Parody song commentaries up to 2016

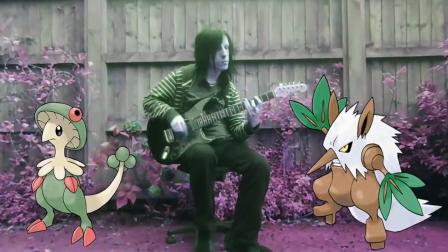[28:42]
Chris came up with this at some point and said I could have it. I encouraged him to write his own lyrics and record it.
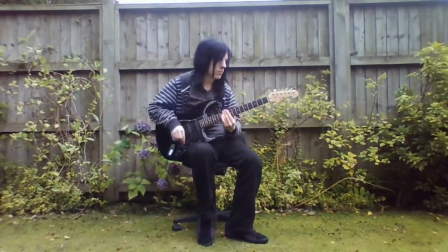[28:50]
I think he did write a full lyric set, but just never got around to recording it,
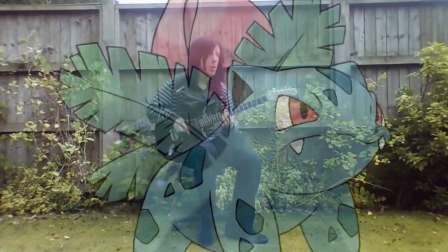[28:54]
and I gave him like a year and then said, well, you're not doing it, are you?
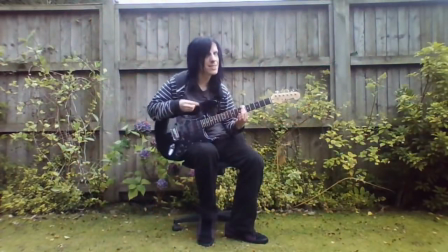[28:59]
So I will. This is the garden at my parents' place, just for a bit of variety and nice autumn light.
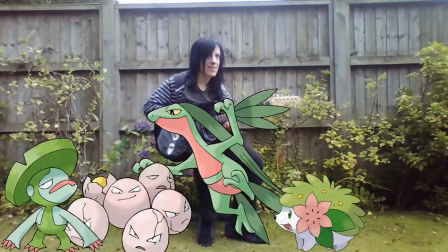[29:06]
I guess I don't have anything green to wear. Here's another one where I definitely had to change the pitch.
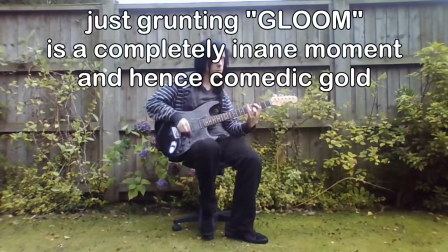[29:12]
Yeah, I can't do the high notes in the Weezer song. You don't want to hear me try that.
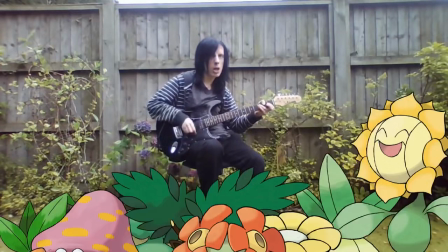[29:17]
When I say when I choose a starter, it's the one that is green,
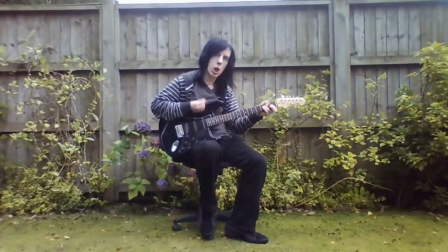[29:21]
I was very tempted to put a shiny Totodile amongst those, because that is also kind of green, like teal.
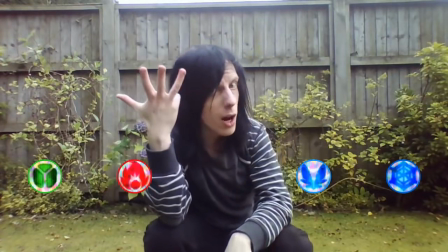[29:27]
I didn't go for it in the end because of the overall concept of just using grass types.
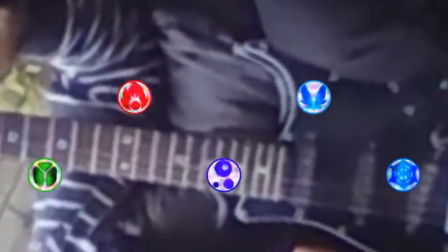[29:34]
I know my videos have a lot of the same technique, you know, clearly I did basically entire takes in different poses, like with the guitar,
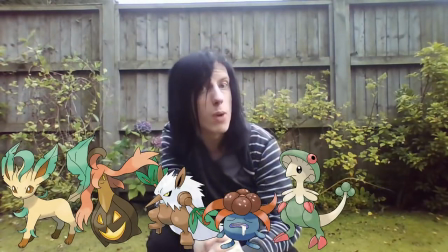[29:42]
with the bass, without, and then I just fade between them with whichever take is best or most relevant at that moment.
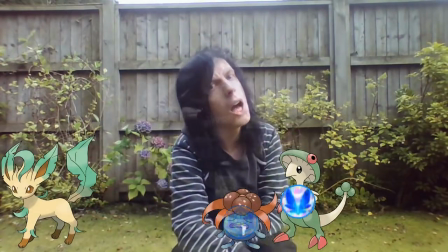[29:50]
Considering that I've got no one behind the camera, it's a pretty robust setup, you know, it kind of works.
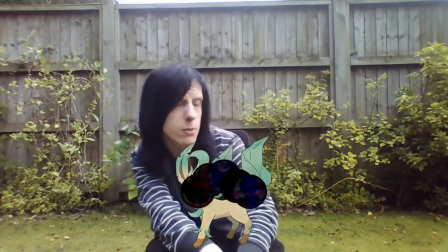[29:57]
I think it's a fun one within Pokemon culture because grass just isn't as impressive as fire or water.
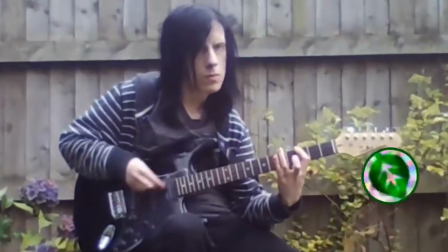[30:05]
I think thereby it's the least popular of the starter types in most cases.
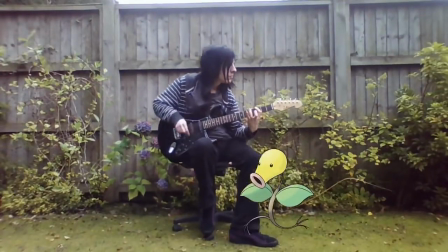[30:11]
It's got some uses, but there are other types that can often do better. So I was trying to defend the grass type.
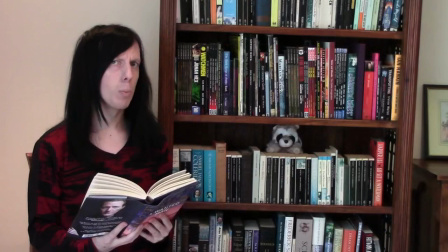[30:20]
This song shows my brief brush with competence, largely due to having a bit of help with the video.
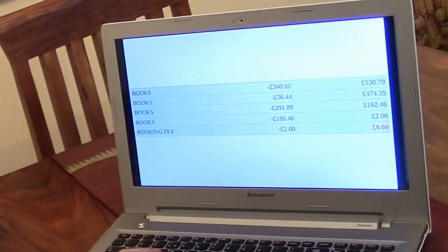[30:27]
Helen and Jamie at Stafford Library helped me film this.
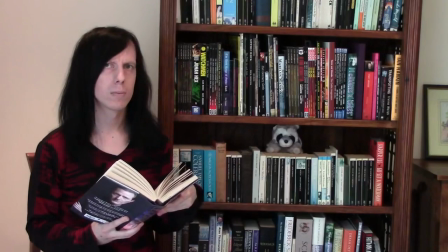[30:31]
It was pretty tightly storyboarded because we basically had 1 hour after closing at Stafford Library.
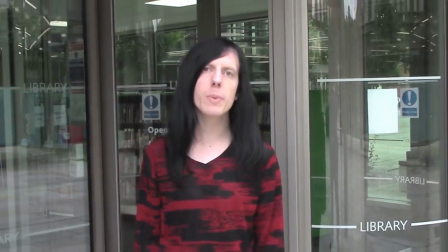[30:39]
Well, at least I thought we had 1 hour after closing, but it turned out that Jamie hadn't informed the cleaners at all.
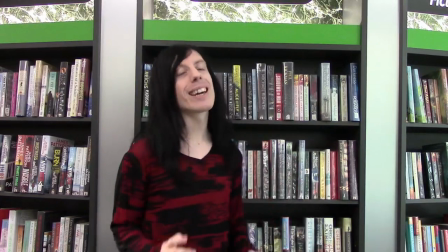[30:45]
He just told me, yeah, I'm sure we could hang around for an hour afterwards, and toward the end of filming,
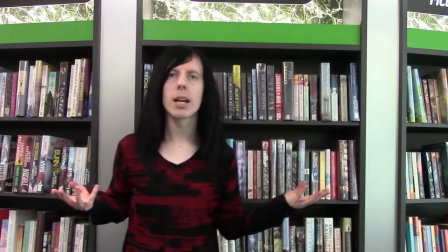[30:51]
we noticed the cleaners just sitting around waiting for us to complete it.
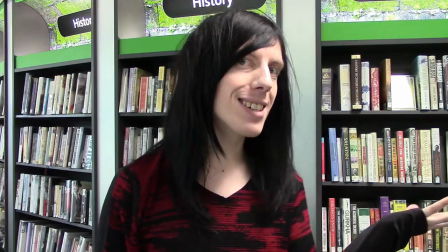[30:55]
I'm sorry. I'm sorry on his behalf, but also, if he didn't do that cheat, we might not have got this.
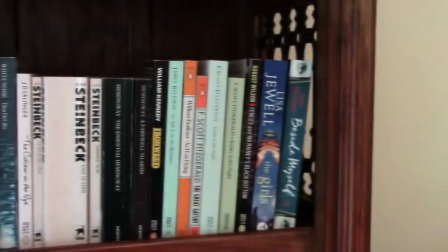[31:02]
I do work at a public library myself. I'm sure you could figure out which one without much investigation.
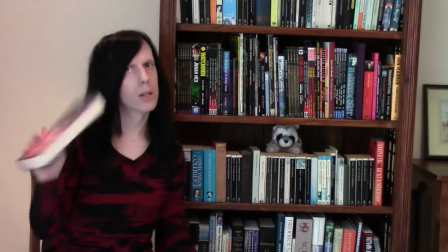[31:07]
If you're watching a video of this girth within the Sunday Magic universe, you probably know.
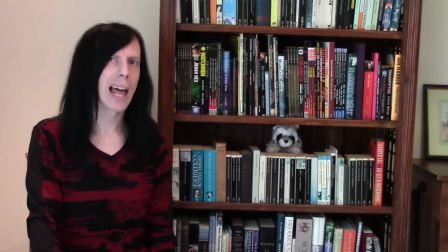[31:13]
I like throwing props off screen. I just think that's inherently funny. I wish I'd shaved a bit more carefully.
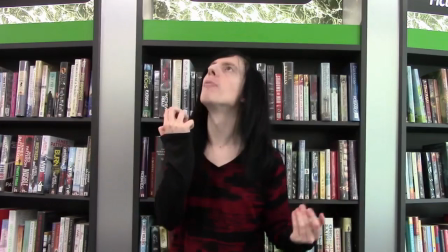[31:19]
I'm really insecure about facial hair, and you can see it a little bit there.
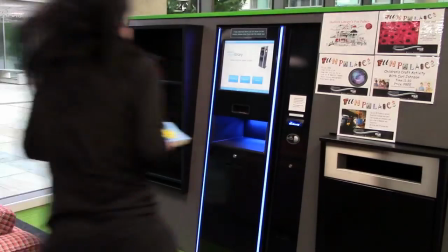[31:23]
That bit there with returning the books on time was not in my original storyboard.
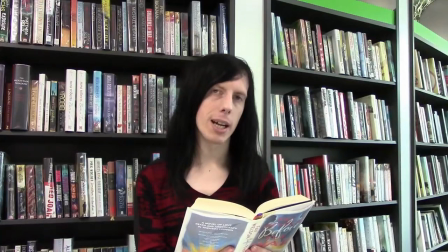[31:28]
That was Jamie's idea, and it is the funniest bit of the video.
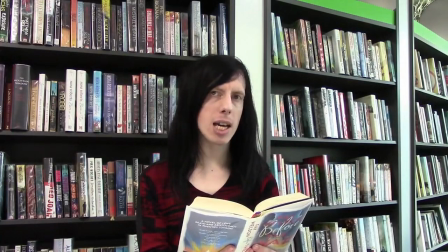[31:32]
I like the chaos of it and the implication that that's a satisfactory way to return the books,
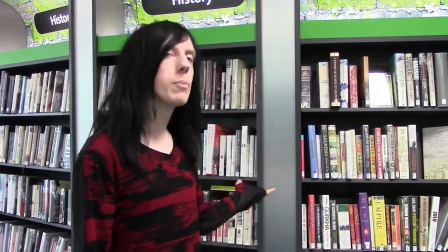[31:39]
and it just literalizes the silly idea that you can just about return books
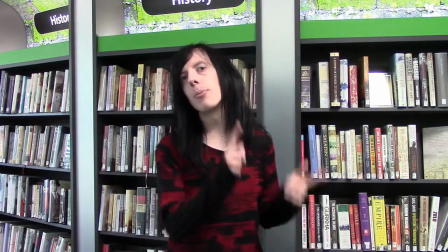[31:44]
on time in the measure of seconds within a day rather than days within a 3-week period.
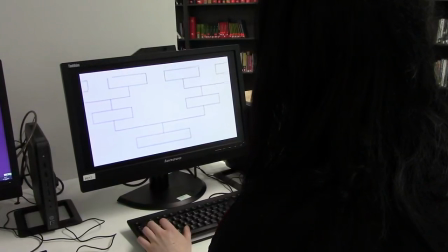[31:49]
It alludes to my grudge against genealogy. At a public library, a lot of people are interested in genealogy as if it makes them more interesting people.
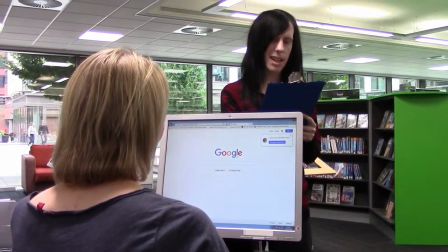[31:57]
There's Helen with a tag coming out the back of her clothing. I didn't come up with anything for her to do here.
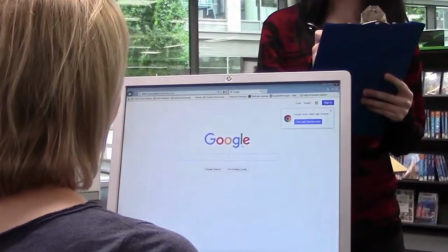[32:04]
The joke was that she'd just have Google open because that's all you need to do as a librarian, so at least that's visible, but she's just obediently sitting there.
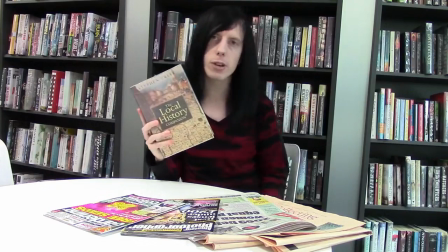[32:12]
Thank you. You can see how heavy that book is when I pick it up. I can't guarantee that there's still the occasional video cassette, but maybe somewhere in the world.
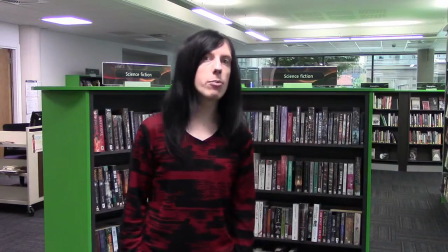[32:20]
Bookshops couldn't compete. I thought for that line I may as well say it at a different location outside a famous bookshop. And the only one that came to mind, because this is how cultured I am, is one from Black Books, the TV show.
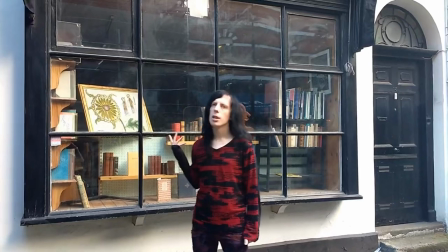[32:35]
And I just happened to have a London trip lined up.
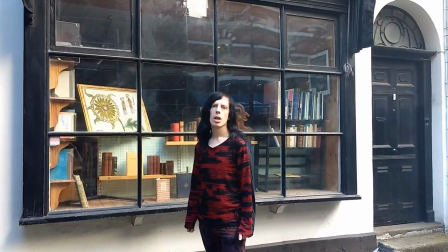[32:39]
I mean, London is terrifying and expensive, and I don't belong there at all.
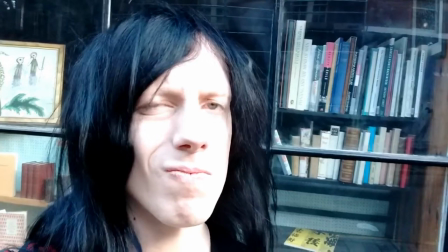[32:45]
But I just happened to be going there. That sounds so jet-setter, doesn't it?
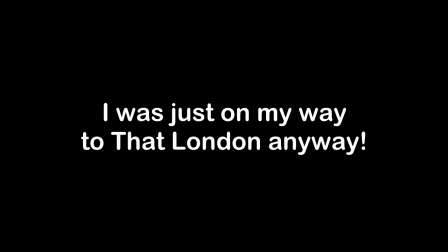[32:50]
It just lined up.